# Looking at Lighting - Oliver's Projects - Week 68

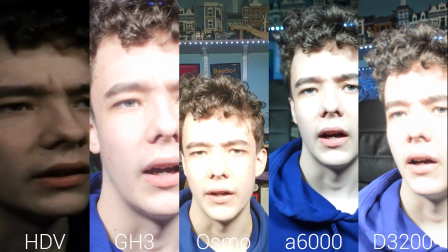8:18 I don't think it would ever be necessary, to be honest.
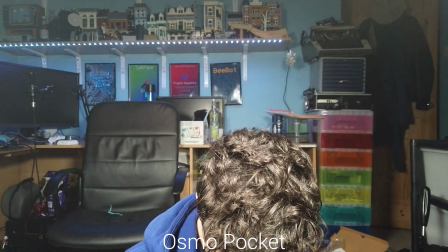8:22 I mean, just me looking down, like if I look down, I look back up, the Osmo really struggles with it.
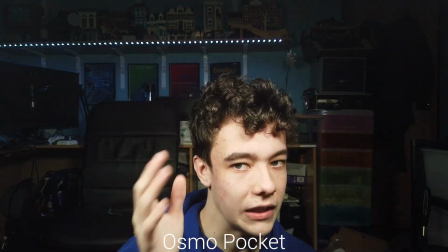8:28 I don't know how the other cameras are doing. I can vaguely see the GH3 is actually handling it quite well.
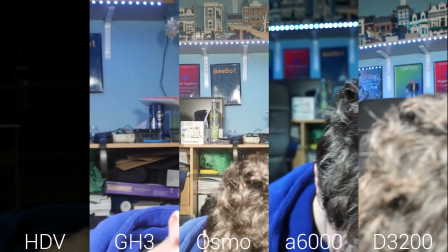8:34 But either way, we can play about now, because I have the newer app, and these are app controllable.
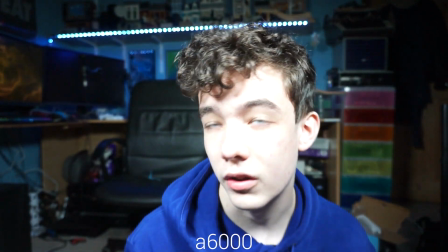8:41 So I'm going to connect to the two lights, and we're just going to have a play. I don't know a lot about lighting.
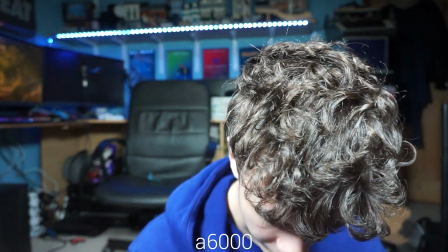8:46 I think I said that a couple of minutes ago, but the point stands. I really don't know a lot about this kind of thing.
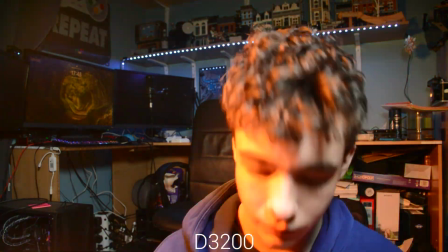8:52 That's party mode. That's not really suitable. Okay.
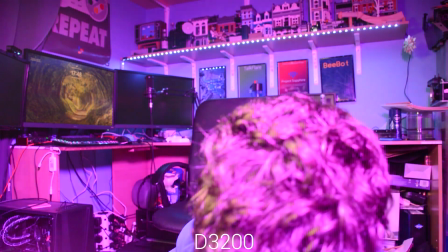8:58 That's 15%. Go back into this one as well. That's 25%.
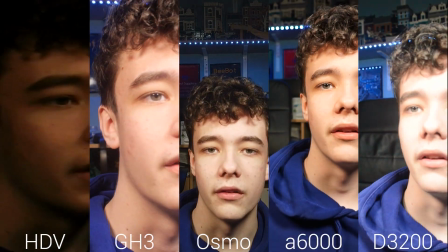9:04 So this is 15-25% brightness at 3,300 Kelvin, I think.
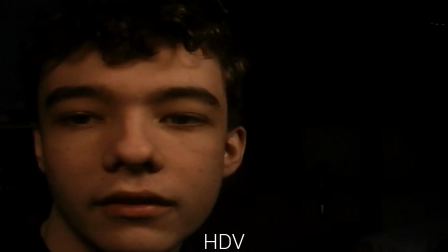9:09 This is very warm. You can tell, particularly in the HDV, that this is very warm. I look very, well, sickly, to be honest.
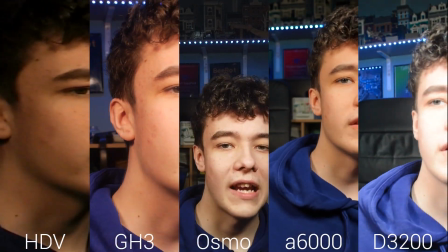9:16 But it doesn't look terrible in most of the shots.
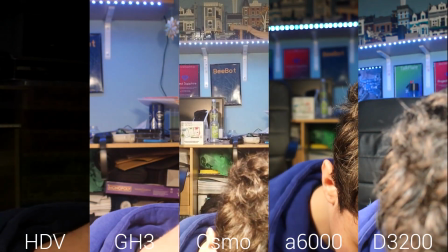9:19 Generally, lighting looks better in colder performances.
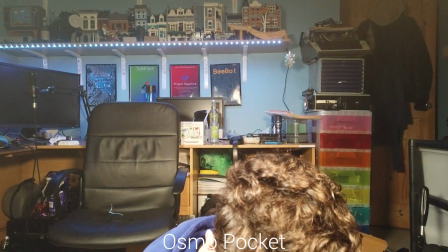9:27 It just depends what you're looking for. So if we go to 4,500 Kelvin on both,
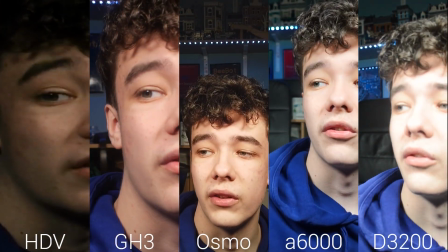9:35 you get a, once it's adjusted, particularly in the GH3 and the A6000, a much healthier looking knee, and generally a much healthier looking shot.
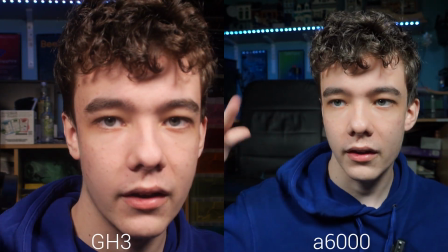9:43 The shot isn't overblown in the back and in the front. I believe I look pretty good.
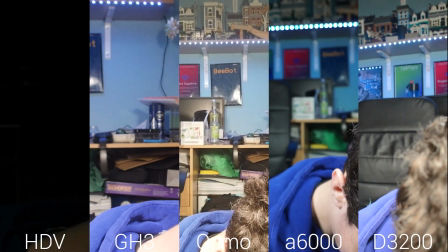9:49 So, we're going to try now going full cold, 5600 on both.
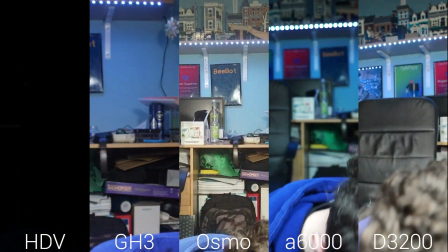9:54 We're still at, is that the right or the left? That's the left. we're at 15% on the left, 25% on the right.
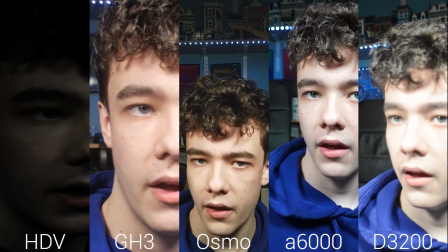10:02 You should always have one of your lights slightly brighter. I'd say this still looks okay.
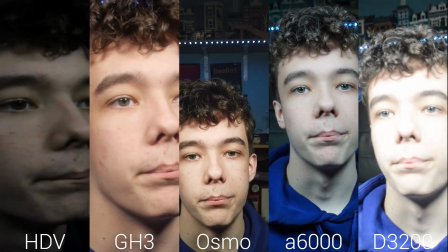10:07 It's still looking a little bit dodgy in some of the shots. But I think that this looks perfectly acceptable in most circumstances.
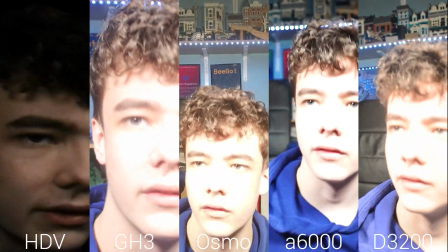10:16 But generally, I think I would aim for 4600 Kelvin. Looks not too cold, not too warm.
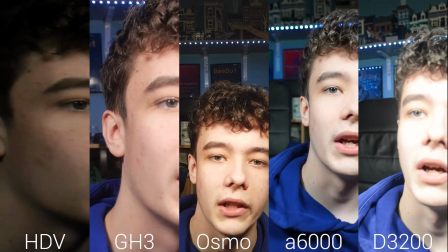10:23 It's kind of just a natural white light, which looks pretty good.
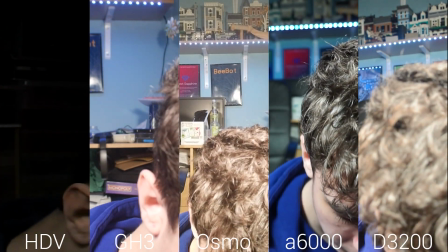10:28 Talking brightness-wise, I think there's kind of just diminishing returns.
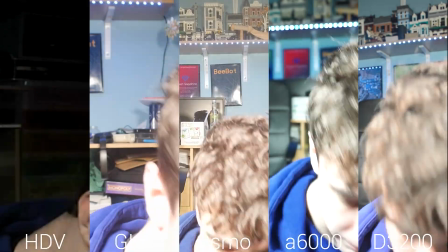10:32 Like, we could just whack these both up to like full 100%, and it's just like way too bright.
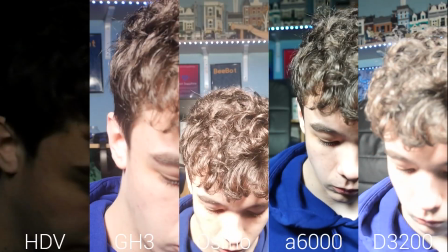10:38 What if I turn them off?
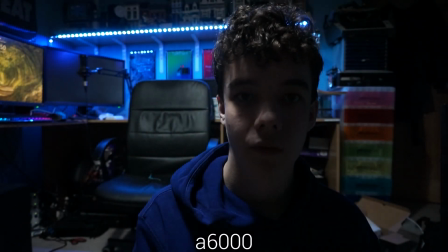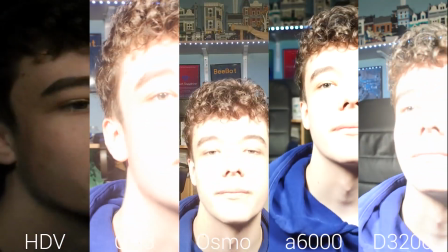10:45 That's, yeah. And back on. The exposure is quite high on all the cameras.
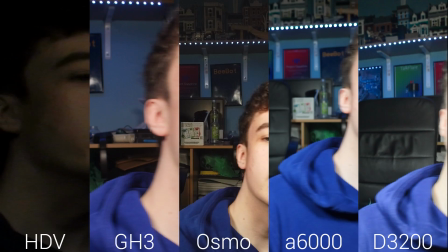10:51 This is much more manageable for looking at. I don't know exposure-wise how we're doing. I will have to look at all of these to see where grain becomes less and less of an issue.
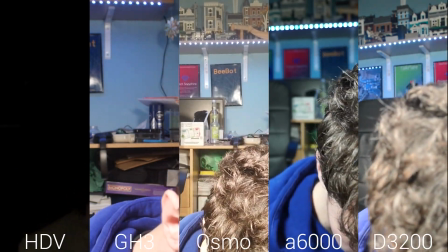11:00 So in fact, we're just going to take some shots, because I'm just experimenting with this. Where we're just going to not put them in disco mode.
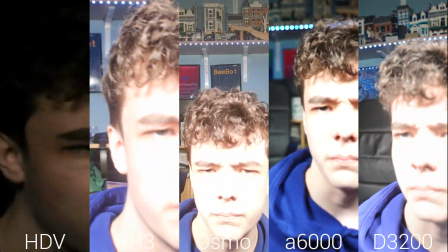11:06 We're going to go up to 4500, and then we're going to increment brightness.
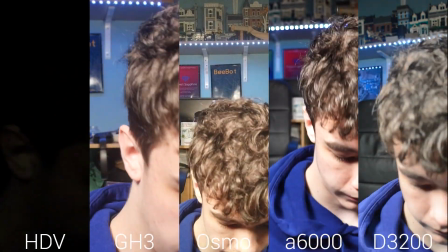11:11 So 10%, 20%, 30%,
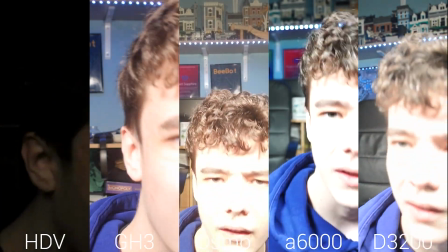11:21 40%, 50%, getting a little bit too bright now,
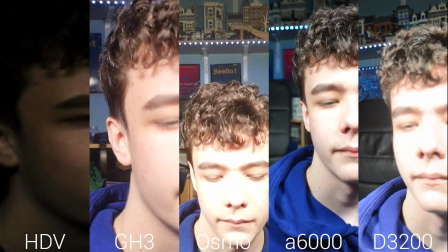11:27 60%, 70%,
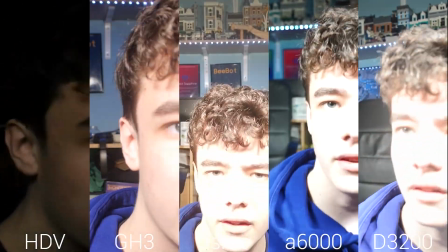11:34 80%-ish, 90%, and 100%.
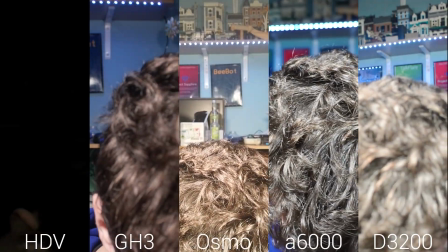11:40 So we can have a look and see where we're doing there. Let's go back down to, we'll stick with 30, just up the exposure on the HGB a bit.
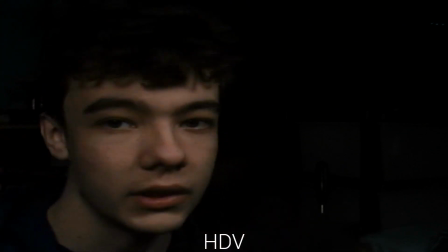11:48 The HGB is the only one I'm controlling manually, just because the controller's there and it needs it.
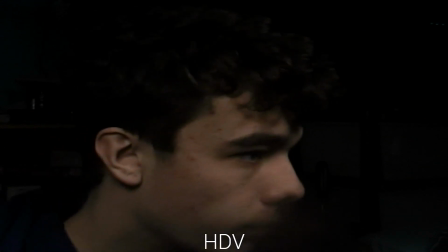11:53 All of these are in automatic, so obviously we can play around with these cameras in a separate episode,
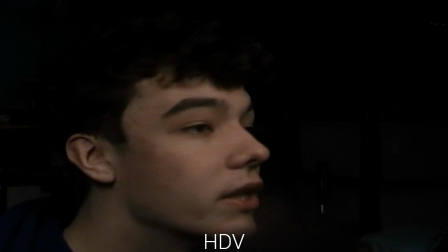11:59 and we will see how we can work with this setup.
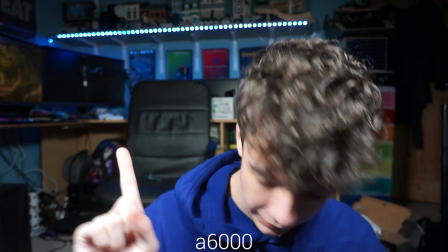12:02 I think what we will do for that camera episode is have these lights set up as they are now, and we'll have a camera on this table.
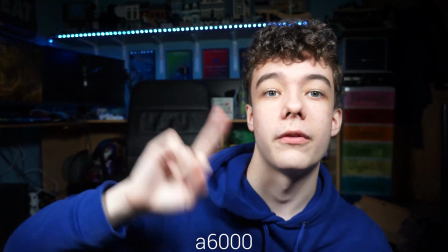12:08 We'll set the brightness to 30%, the color temperature to 4500 Kelvin on both. I know you're supposed to have like one slightly brighter than the other.
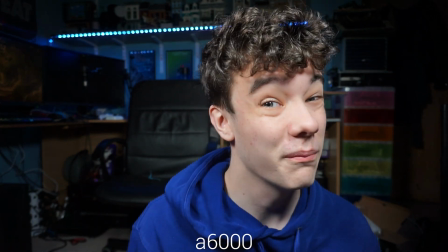12:14 I know the basic concept of 2-point lighting. I know more about 3-point lighting, which I can't do, but yeah.
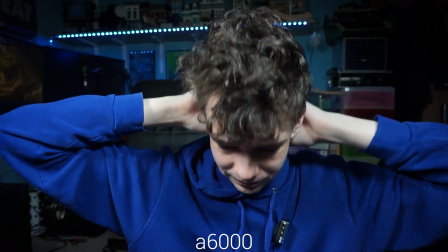12:23 Either way, one last thing.